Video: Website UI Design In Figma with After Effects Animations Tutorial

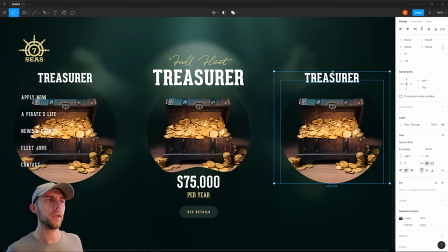And I'd even like to tone these down just a little bit more. So what if we made them a bit smaller, maybe even move our name inside of the circle?
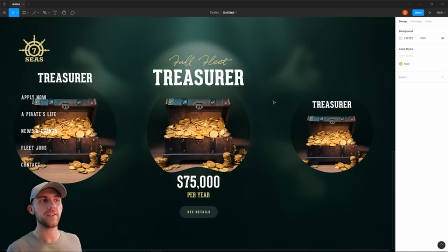What I think would be really cool is, since this is actually smaller, maybe we can make it look like it's pushed further into the background than our foreground job here.
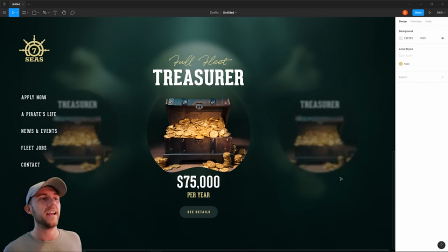And to do that, we can blur it a little bit and then darken it up some. And now let's go ahead and fill in these other two jobs with our own images and titles. And so I added in a gunner job, somebody that's mainly responsible for cannon fire, as well as an explosives technician, which would handle everything that explodes. Our navigation is getting a little hard to see right now, so I think we could fix that just by adding a small gradient behind it.
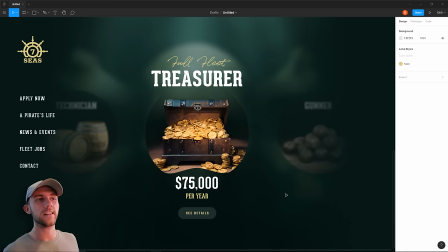And of course, we'll want to match that on the other side as well. And so the way I imagine this working is you should be able to click and drag, and everything we see in our current job will transform into a version that looks like this, and the next job up will transform from its current version into this central format. And because we're making the website, we know that clicking and dragging is something you can do, but for somebody seeing it for the very first time, it may not be terribly obvious.
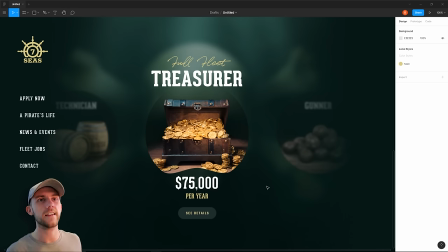So in these types of situations, it's usually good to add a secondary control element that people can easily see and recognize. And in this case, I'm just going to add an arrow on either side of the main title. And that's a symbol pretty much everybody understands. If you click the right arrow, you see the next job on the right. If you click the left one, you see the job on the left.
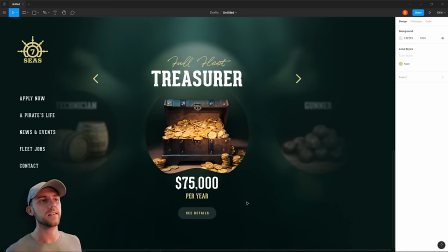And another visual cue that it's usually good to give people when you're using some type of carousel like this is some type of graphic that shows them what position in the carousel they're currently at. And we can do that really easily just with a system of dots. Each dot represents an item in the carousel, and the item we're currently on will be highlighted our main gold color.
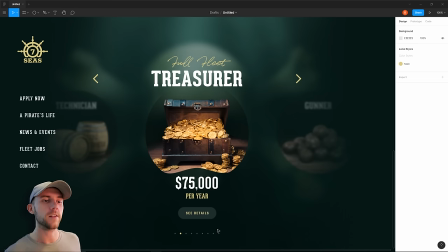And all these other dots are just going to be white and slightly transparent, and I also made those a bit smaller as well. So now let's just hop back over into After Effects and animate the new page we just made.
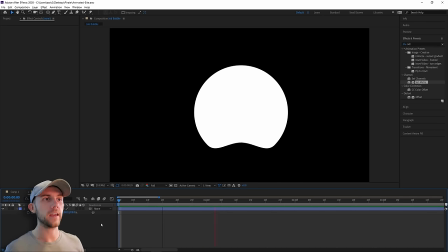I started off by making a blank circle that warps into that new bubble shape that we had, and we'll use that animated shape as a mask for our treasure chest image.
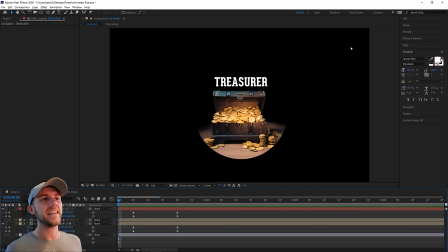And we'll get our text in here as well and animate that. And that text will start out small and get bigger as our image grows.
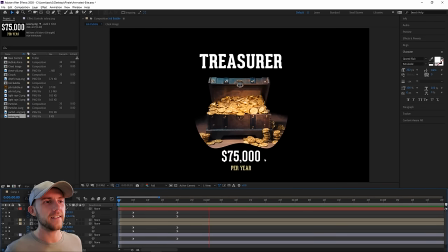And then we'll get our salary dropping down like that. And of course, we'll animate in that script text as well.
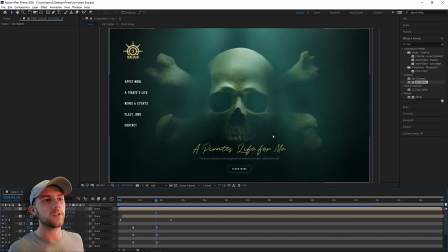Now we'll go back to our homepage, and you remember that in the transition between this and the jobs page, we wanted all of these elements to fade away, the skull to get smaller, and the whole thing to get darker.
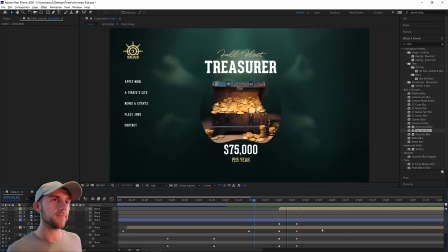And we can add our job bubble on top of that. The transition is a little harsh right now, so we need to soften that up.
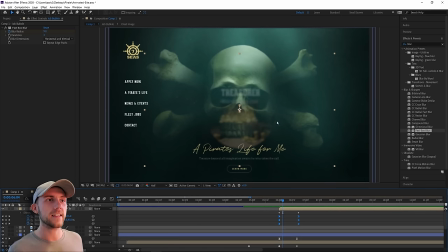So when it first comes in, it's going to be pretty small, fairly blurred, and slightly transparent. And with all that put together, that gives us our final result.
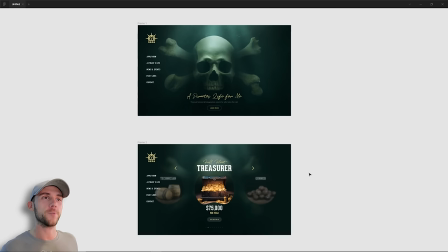So I think we've got two really cool pages designed right now,
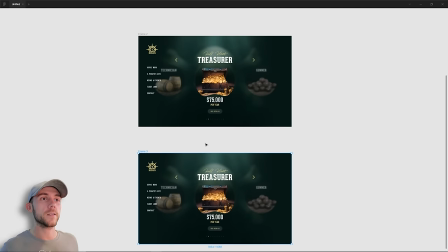but I'd like to do one more. And so I think the last page we're going to do is the page you go to when you click on the See Details for this treasurer job.
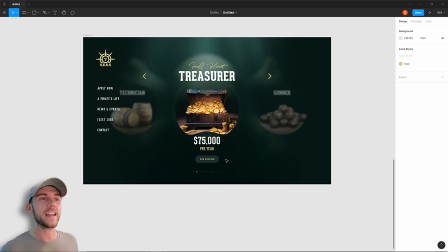And I think it would be cool if when you clicked on this See Details button, we kind of zoom in on this treasure chest and it becomes the main image for this page.
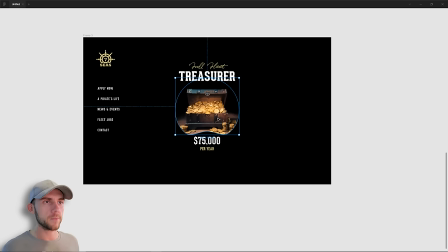So I'm going to get rid of the items we don't need here. And we'll get rid of this mask we have around the chest, and we'll make it bigger so it fills up the page.
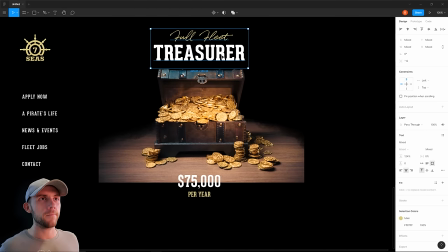We'll move this text up some, and maybe even make it a bit bigger.
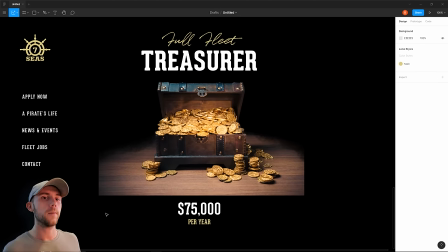We obviously don't want these really sharp cutoff corners, so I'm going to feather the edges here just like we did in this background area. And just from looking at this, it almost gives the illusion that there's some type of spotlight shining down on this thing. So maybe we could even add some more light rays here just to mirror those that we had in the other screens.
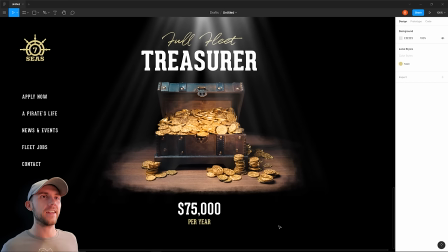And as for the rest of this page, I think we need to add some content. We've already got the name and the salary.
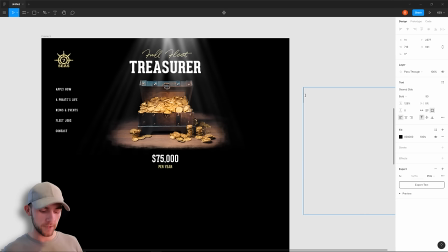In addition to that, we're probably going to have some benefits, a description of the job, requirements that you need to meet to be able to apply for this job, as well as maybe the location that you're going to be performing this job in.
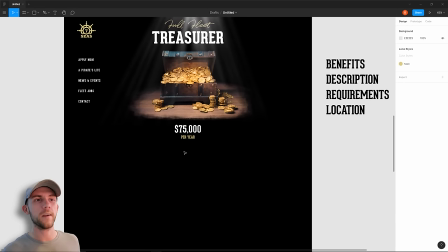So as far as how we lay these out on the page, I think since we have the salary right here, we might as well put the benefits directly underneath that, since oftentimes those types of things are tied together.
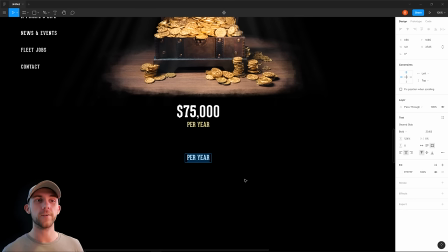And of course, a luxurious pirate job like this is going to come with really good benefits. For example, a vision plan, and we need a dental plan too. And since this is a pretty dangerous job, if you do happen to land it, you're going to be eligible for hazard pay. And since we don't have a lot of content for this section, I'm going to place these horizontally instead of vertically. And maybe we can find some icons to represent each one of these.
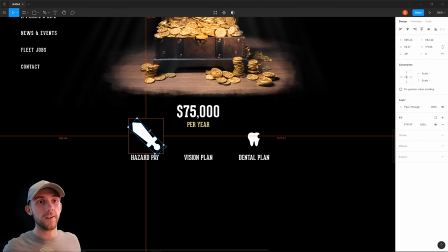I've got a tooth for our dental plan, a sword to represent our hazard pay, and I think we can make a little eye patch for our vision plan. I think we should probably put these in some type of container, maybe just a simple circle.
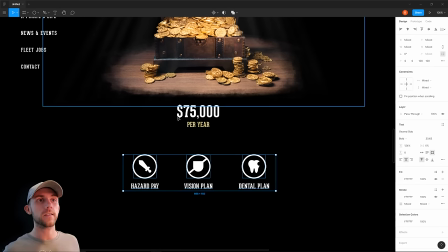And I think a cool way to combine this section with our salary section up here is just to add a plus in between them. That way people know that you get the salary plus these benefits. So we've taken care of the benefits, and now let's do the job description.
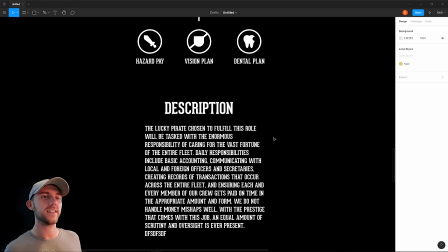We'll just start with the word description, and I'll just paste in a little copy I wrote. You can pause and read that if you'd like to. And I think we should make this font the same font we used for our subtext in the homepage.